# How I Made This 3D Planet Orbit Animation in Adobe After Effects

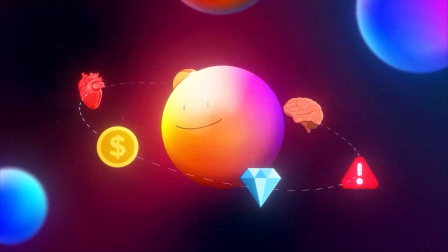So in this video, we are going to be making this in-depth animation in After Effects.
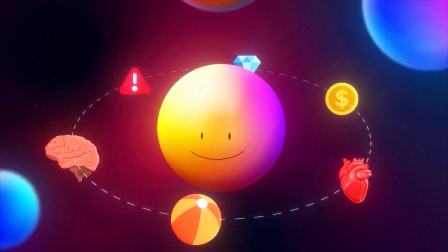So let's get right into it. All right.
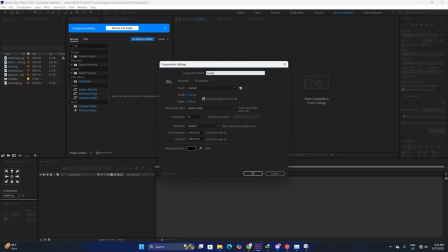So the first thing we are going to do is we are going to make a background composition. Let's click OK.
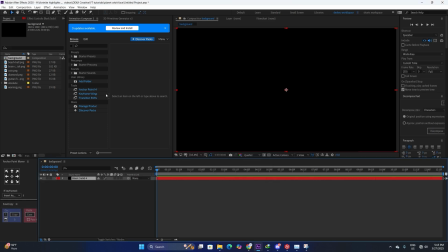And we are going to make a new solid layer. And then we are going to apply effect, which is full color gradient.
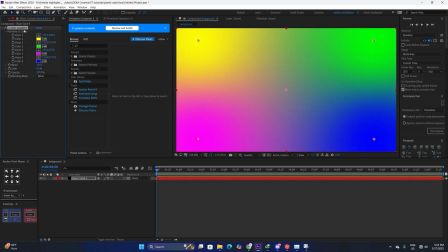You can apply a gradient ramp as well. This basically allows us to have different shades of our color palette.
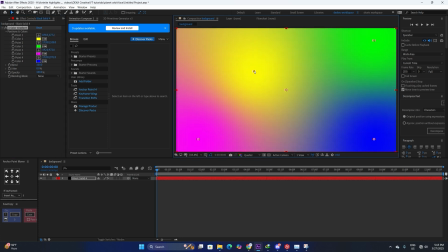So just make sure the points are closer to each other, more towards the center of the screen.
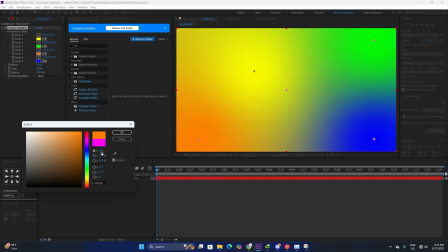Okay. So now for the colors, it just depends on your color palette. I'm going to choose a bright orange.
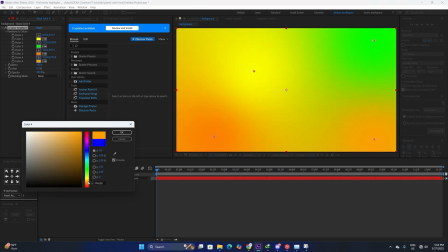And I'm also going to choose an orange right here. So, all right. And just make sure to move it closer to the screen. All right.
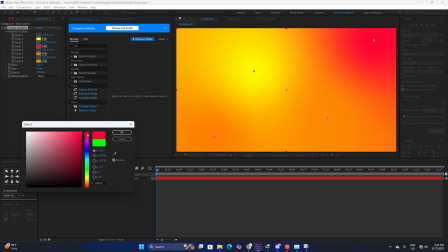And for the highlight color, I'm going to choose like a shocking pink. Something like this, just to add a bit more contrast.
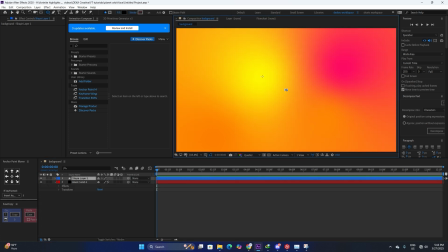All right, this is looking good. Okay, we have created a shape layer now, and we are going to make the eyes. And you can even use any PNG of the face. I'm just creating it manually. Make sure the eyes are very close to each other. And just we're gonna just create a small smile.
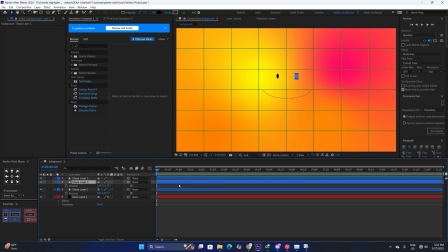Something like this is good. Just make sure the face or whatever asset you're using is really small.
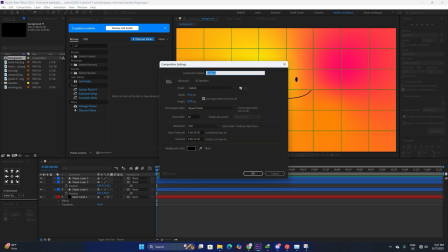We don't want it to cover the whole screen. Okay, now we are going to make the main composition. In this composition, we will put every asset. All right, okay.
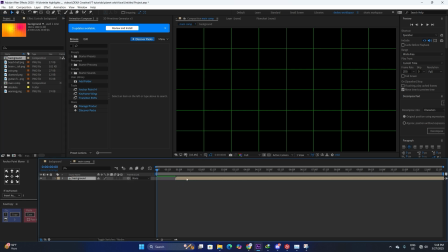So just drop the background image into this composition. All right, we are going to apply CC sphere to it.
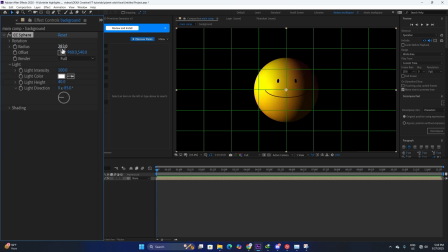This is basically our main effect. All right, planets, and just increase the radius and change the light intensity to about 29. Change the light height to something around this and Alright, so light direction is 29. Okay, and for the shading, we want something really smooth,
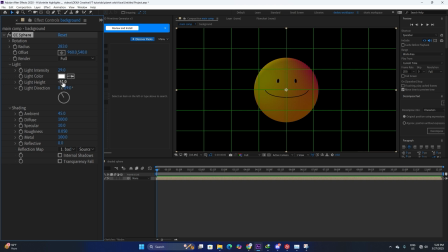so just decrease the light height a bit more, and we're going to change the ambient to 100, change the diffuse to around 45, and the specular is also going to be 100.
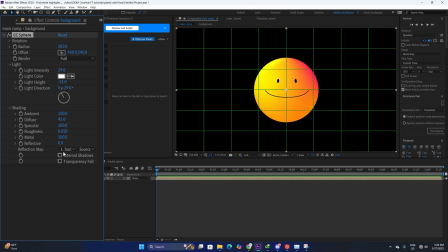Alright, so now it's looking really smooth. One thing we can do is we can change the roughness to around 0.319. So our shading is basically completed. One problem is that the face is completely covering the sphere.
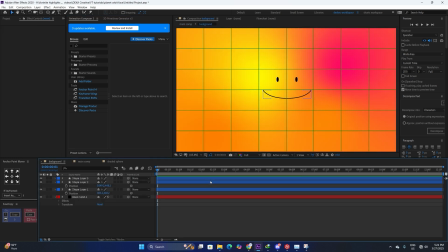So what we're going to do is we are going to open up the composition and we are going to make a null layer. So something like this. And we are going to connect all the eyes and mouth to the null layer. And we're just going to decrease the size. We're going to adjust the face a little bit more. Something like this. All right. So this looks good.
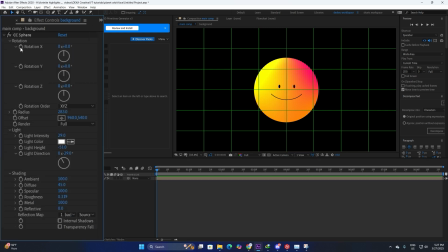The animation of the sphere, what we are going to do basically is we are going to open up the rotation and we are going to stopwatch the rotation x and y. Alright, we are going to go a little bit further and we are just going to change the x and y rotation.
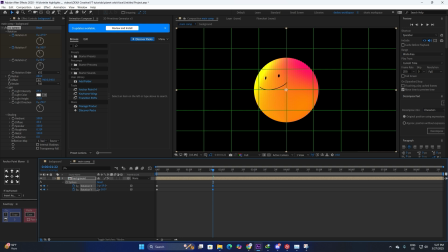It completely depends on your animation. If you want a slightly different look, you can just adjust the keyframes. Now make sure to put the keyframes around 2 frames later as well. Alright, because the thing is like this is a big object, so we don't want sudden motions.
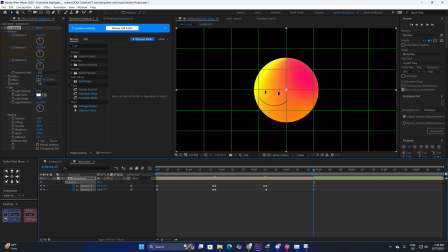We want a small stop. So now just change the keyframes. Alright. Now what we're going to do is we're going to select all of the keyframes. We are going to press F9 and we are also going to go to graph editor and adjust the graphs.
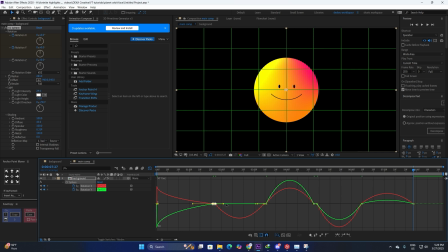We're going to make the star graph a little bit sharper. And just make sure the rest of the graphs are not that sharp. Because again, this is like a big object, right? Alright, we don't want really sudden motions. Something like this, okay.
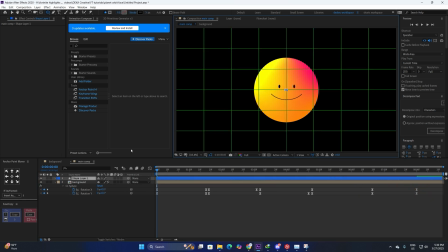So this is basically our face animation completely done. Now what we're going to do is you are going to make a shape layer and we are going to make a 2D circle.
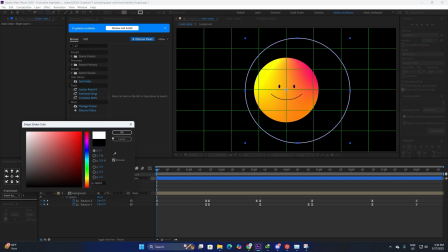Change the color to white.